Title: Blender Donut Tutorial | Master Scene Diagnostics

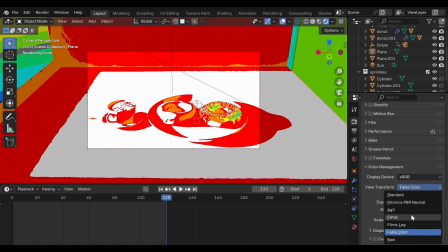(12:18)
White means clipped highlights. It means there is no data left there, no texture, no surface detail.
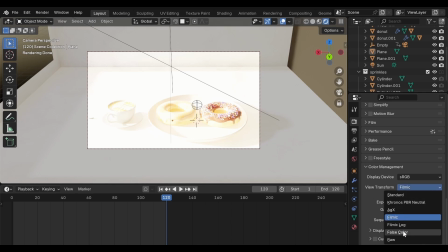(12:28)
That part of the image will render as flat white. And most of the time, we want to avoid that.
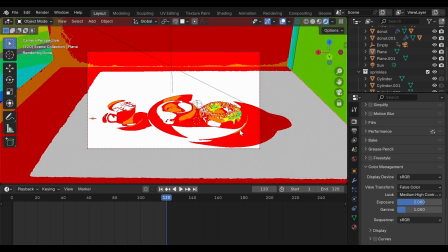(12:36)
Now look at red areas. Red indicates strong brightness. It's not clipped yet, but it's getting very close. A few small red areas are acceptable, especially on strong specular highlights. But red should never dominate the scene.
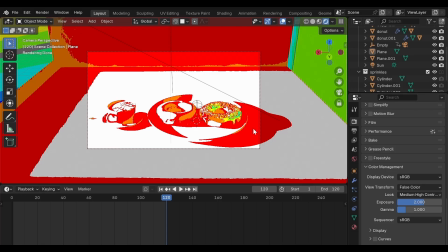(12:56)
If you start seeing white regions or red spreading across entire surfaces, then you slightly reduce light intensity or lower the exposure. Just enough for the white areas to disappear and for the red regions to become controlled.
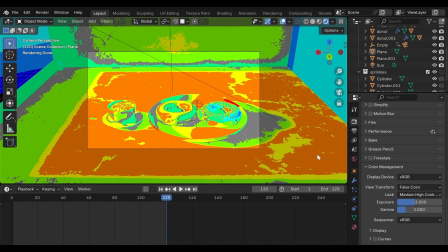(13:14)
Once you learn to read false color, you stop guessing. You stop relying entirely on your eyes. Instead, you start making lighting decisions with confidence. And that's how your lighting skills improve much faster.
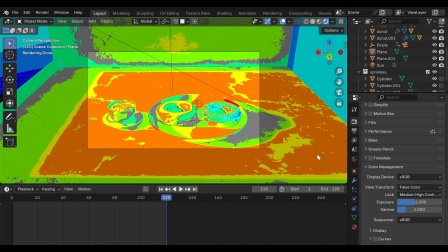(13:33)
Not by adding more lights, but by understanding what your light is actually doing. Now, pay attention to how exposure is distributed. This scene actually contains 3 very different material behaviors,
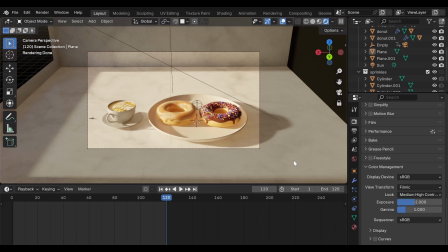(13:49)
and each one responds to light in a completely different way. That's where lighting becomes more challenging. First, the marble plane. In real life, marble is bright, crystalline, and reflective.
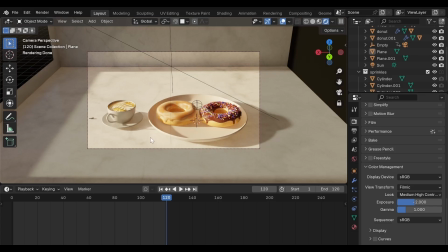(14:06)
This surface doesn't just receive light, it reflects a large portion of it back, which means it's extremely sensitive to brightness. If the light becomes slightly too strong, the surface begins to clip.
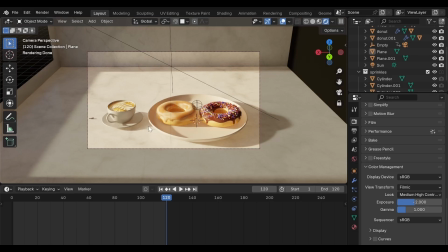(14:22)
Details disappear. The texture fades into brightness. So a strong directional light isn't always ideal for marble. To preserve detail, we usually rely on soft area lighting.
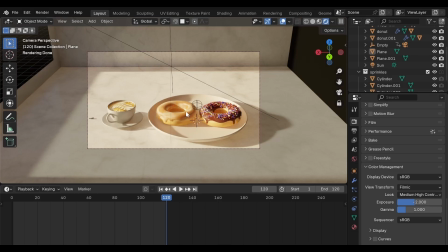(14:37)
Second, the sugar glaze. This material is translucent and glossy. Light enters the surface, travels through it, scatters slightly, and then exits again. To support that behavior, the glaze benefits from 2 qualities of light.
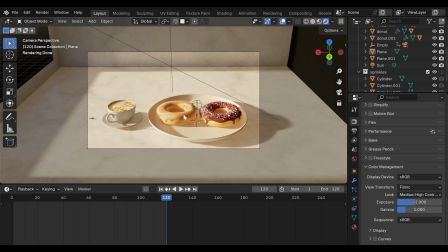(14:56)
First, a physical directional light, strong enough to pass through the glaze and create depth. Our cycle sunlight handles that transmission. But we also benefit from a softer secondary light.
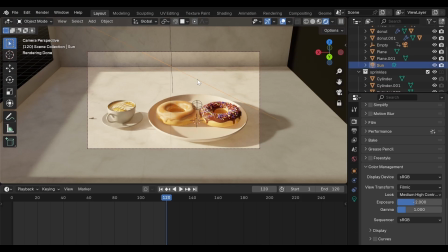(15:13)
That second light helps maintain the smooth highlight across the outer surface. Third, the chocolate glaze. Chocolate behaves very differently. It's darker, thicker, and largely opaque.
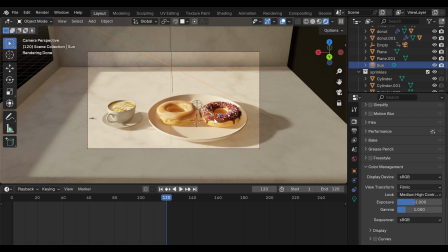(15:29)
When light hits chocolate, much of the energy is absorbed instead of reflected. So instead of sharp reflections, we see soft diffusion. The lighting setup that works for marble will also work well for objects like the coffee mug and plate.
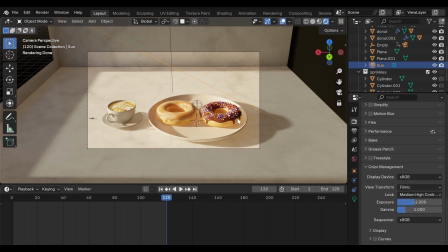(15:48)
They behave similarly under light, so we don't need to treat them separately. But now, all three materials exist in the same scene. And that's where the challenge appears. The light setup that works for marble doesn't necessarily work for sugar glaze.
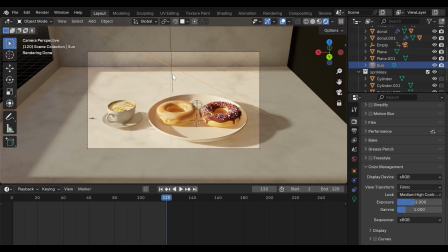(16:07)
The lighting that preserves chocolate may not work well for marble. Each material responds differently, so the question becomes, can one global light setup solve everything? The answer is no, because global lighting treats every surface the same.